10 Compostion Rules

Okay, so one of the first and most important elements to creating cinematic images is learning great composition.
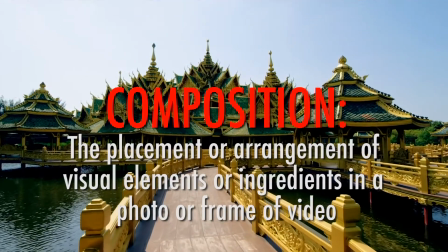[0:07]
Composition meaning the placement or arrangement of visual elements or ingredients in a photo or frame of video.
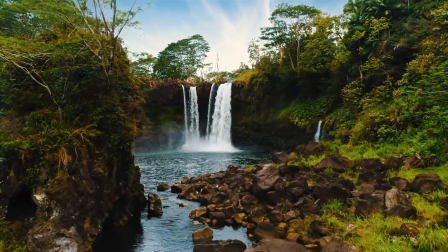[0:12]
In other words, just as food has ingredients to make it taste good, an image has ingredients to make it look aesthetically pleasing or beautiful.
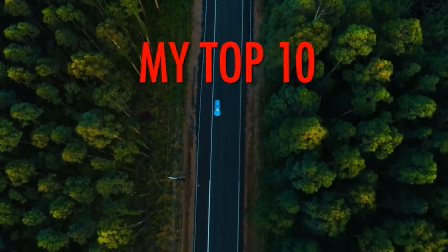[0:18]
So I want to share with you my top 10 rules of composition. Now understand there are more elements than just these top 10 rules, and we'll be talking about many of them in later videos, and that these are more of guidelines than rules.
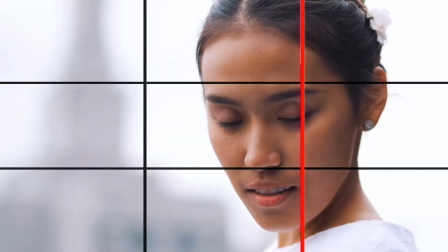[0:29]
Rules are made to be broken, and I'll be the first to tell you that I love breaking the rules, but you can't break them if you don't know them, so pay attention.
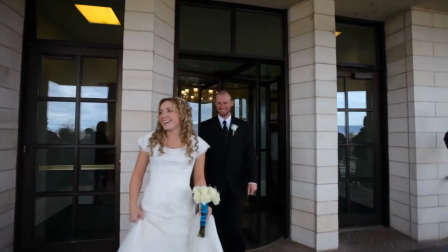[0:35]
Rule number 1 is to fill the frame. This is one of the biggest problems I see plaguing beginning filmmakers is they don't fill the frame with the subject.
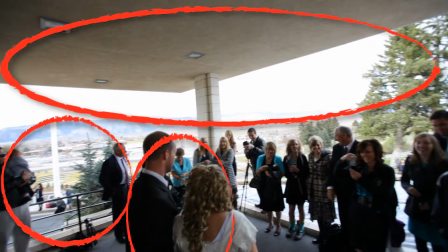[0:43]
There's too much dead space of unimportant details, and the main subjects are just too small in the frame.
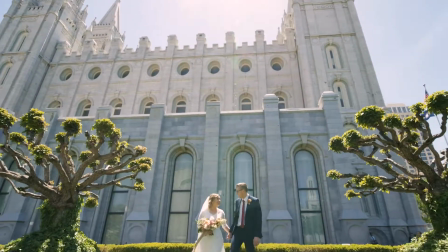[0:49]
Now, if you want a wide shot showing all of the surrounding details, that's one thing,
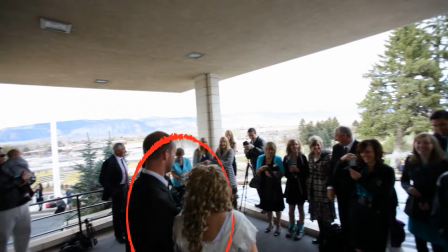[0:53]
but if your shot is supposed to be focused on a specific subject, then you have two options: either zoom in or get closer. The latter, getting closer, is almost always going to be your best option, so don't get lazy capturing footage from a distance.
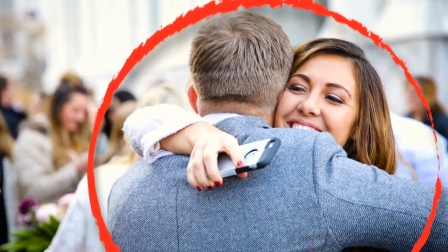[1:06]
Where possible, get up in the action and fill your frame with your subject.
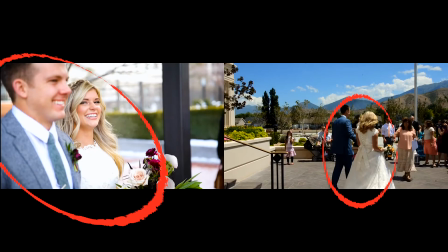[1:09]
This is one of the things that separates my films from others, is that I like to get right up in the action to make my viewers feel like they are actually there,
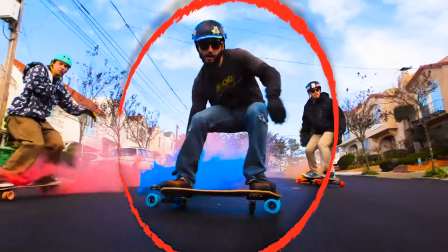[1:16]
rather than being off in the distance with my subject tiny in the frame. But point is, be purposeful with what you choose to include in your frame, and if it's not helping tell your story,
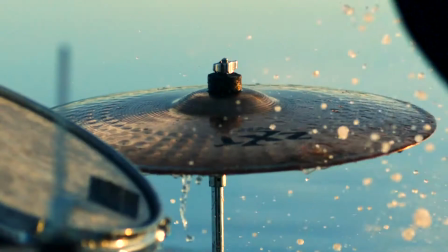[1:25]
zoom in or get closer to fill the frame with your subject that you are wanting the viewer to focus on. But it's not only about what's in your frame, it's also about what's not in your frame.
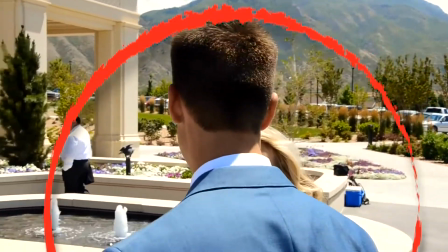[1:34]
For example, in this shot, the subject is filling the frame just fine, but what else is filling the frame?
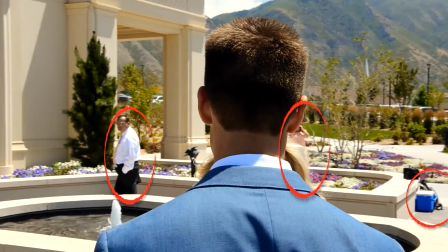[1:40]
This guy, that lady, this cooler, none of these things really matter or pertain to what we want the viewer to be focused on, which is the couple.
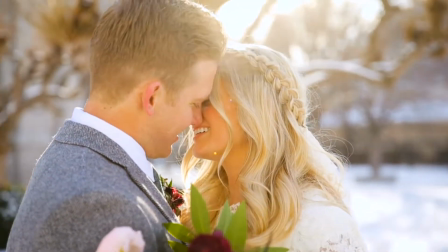[1:47]
It just distracts us from the couple. So ask yourself if the background is adding or distracting from your story, and if it's distracting, eliminate it. Rule number 2 is the rule of thirds, and it basically means to chop your frame into thirds and put points of interest and importance on one of these lines.
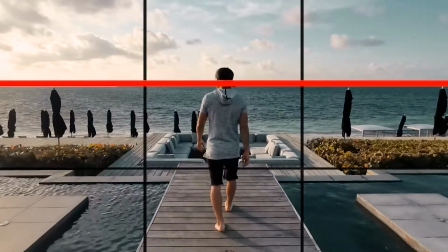[2:03]
When working with landscapes, you usually want to try and put your horizon on one of the two horizontal lines on either the top third or the bottom third, depending on what's more important.
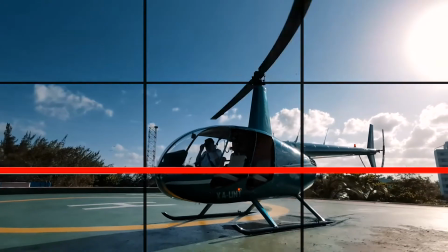[2:10]
Do you want your viewer to be focused on the sky, or do you want them to be focused on the land?
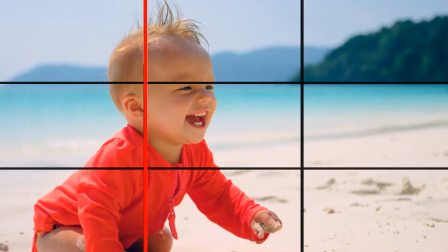[2:14]
When working with people, you want to try and keep them in one of the vertical lines and try and keep their eye line around that top third,
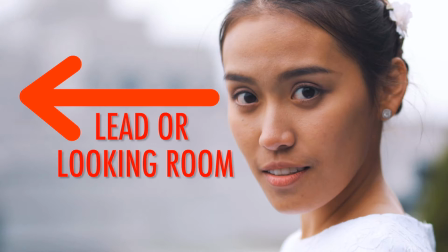[2:20]
and be sure to give them enough lead room or looking room, which means whichever way they're looking, you want to put more space in front of them than you do behind them.
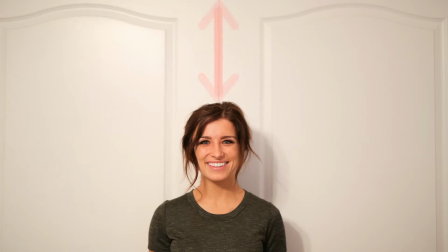[2:28]
Also, be aware of headroom. This is the distance between the head and the top of the image.
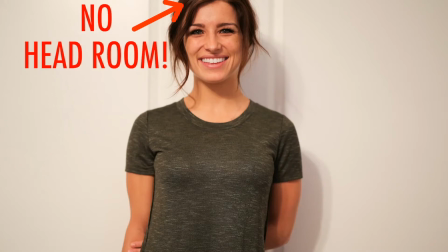[2:33]
You generally don't want to cut off people's faces, and you also don't want to give them too much space above their head. You want to try and keep that head around that top third of your image.
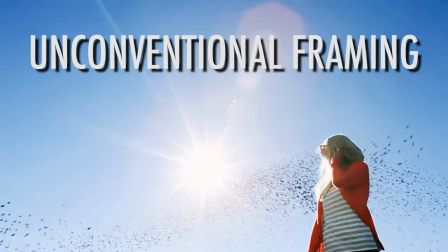[2:42]
The exception to this rule would be unconventional framing, where you're purposefully giving too much headroom because there's something of importance that you want to show off above them,
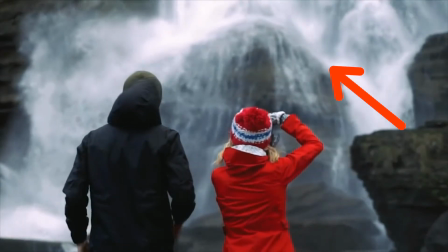[2:49]
but make sure to have a creative reason for why you're doing that so it doesn't come across as just bad framing.
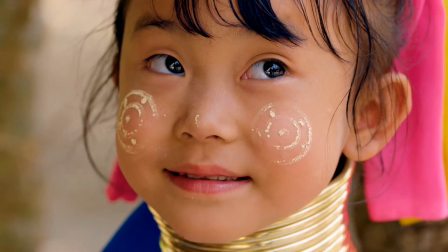[2:54]
And if you're doing a tighter shot where you can't fit the whole head on the frame, then obviously there's no choice but to cut off their head,
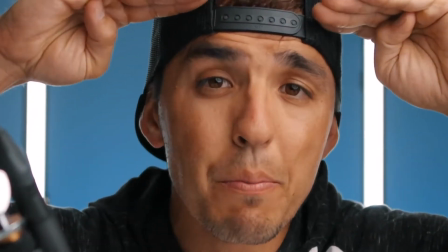[3:00]
and in this case it's better to cut off more of the top of the head rather than too much of the chin and mouth,
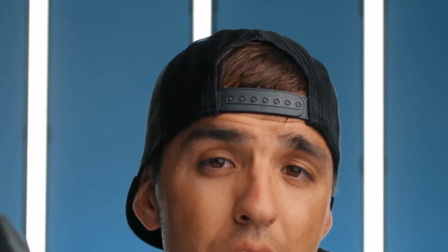[3:05]
because being able to see the mouth moving when people are talking is much more important than being able to see their hair.
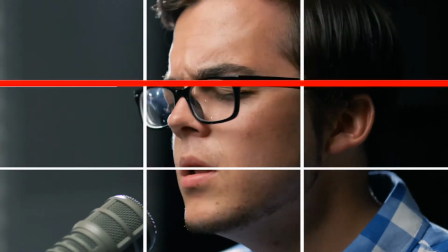[3:10]
Basically, for those tight shots, try and keep the eyes on the top third and the mouth on the bottom third. Now, not everything needs to or should be framed using the rule of thirds. Sometimes you'll want your image to have equal visual weight, which brings us to our third rule, which is symmetry.
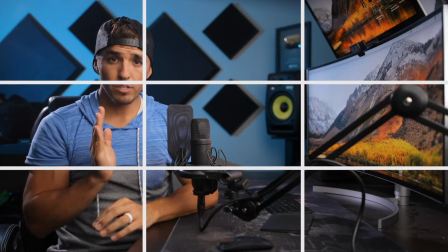[3:24]
You'll notice that in a lot of my tutorials, I frame myself on the third and position my body facing slightly towards frame right. But in this current setup, I square up my body to be facing directly towards the camera, so I frame myself in the middle. And usually if my subject is facing more towards one side, I'll give them more looking room towards the way they're facing. But if they're squared up facing directly into the camera, I'll frame them in the center. Also, because these background lights are very symmetrical, it would look awkward to have more room on one side or the other.
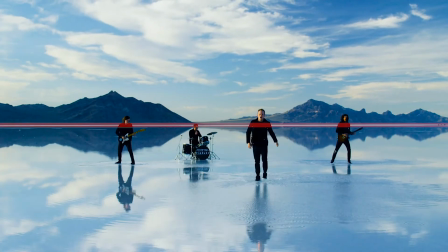[3:53]
So depending on the elements within your image, it can sometimes make more sense to frame symmetrically rather than on one of the thirds.
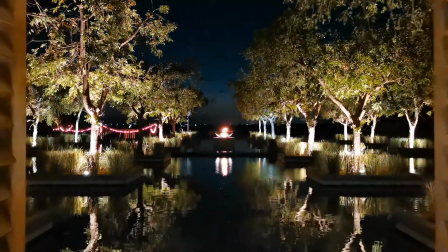[4:00]
For example, here's a symmetrical image that I shot in Mexico.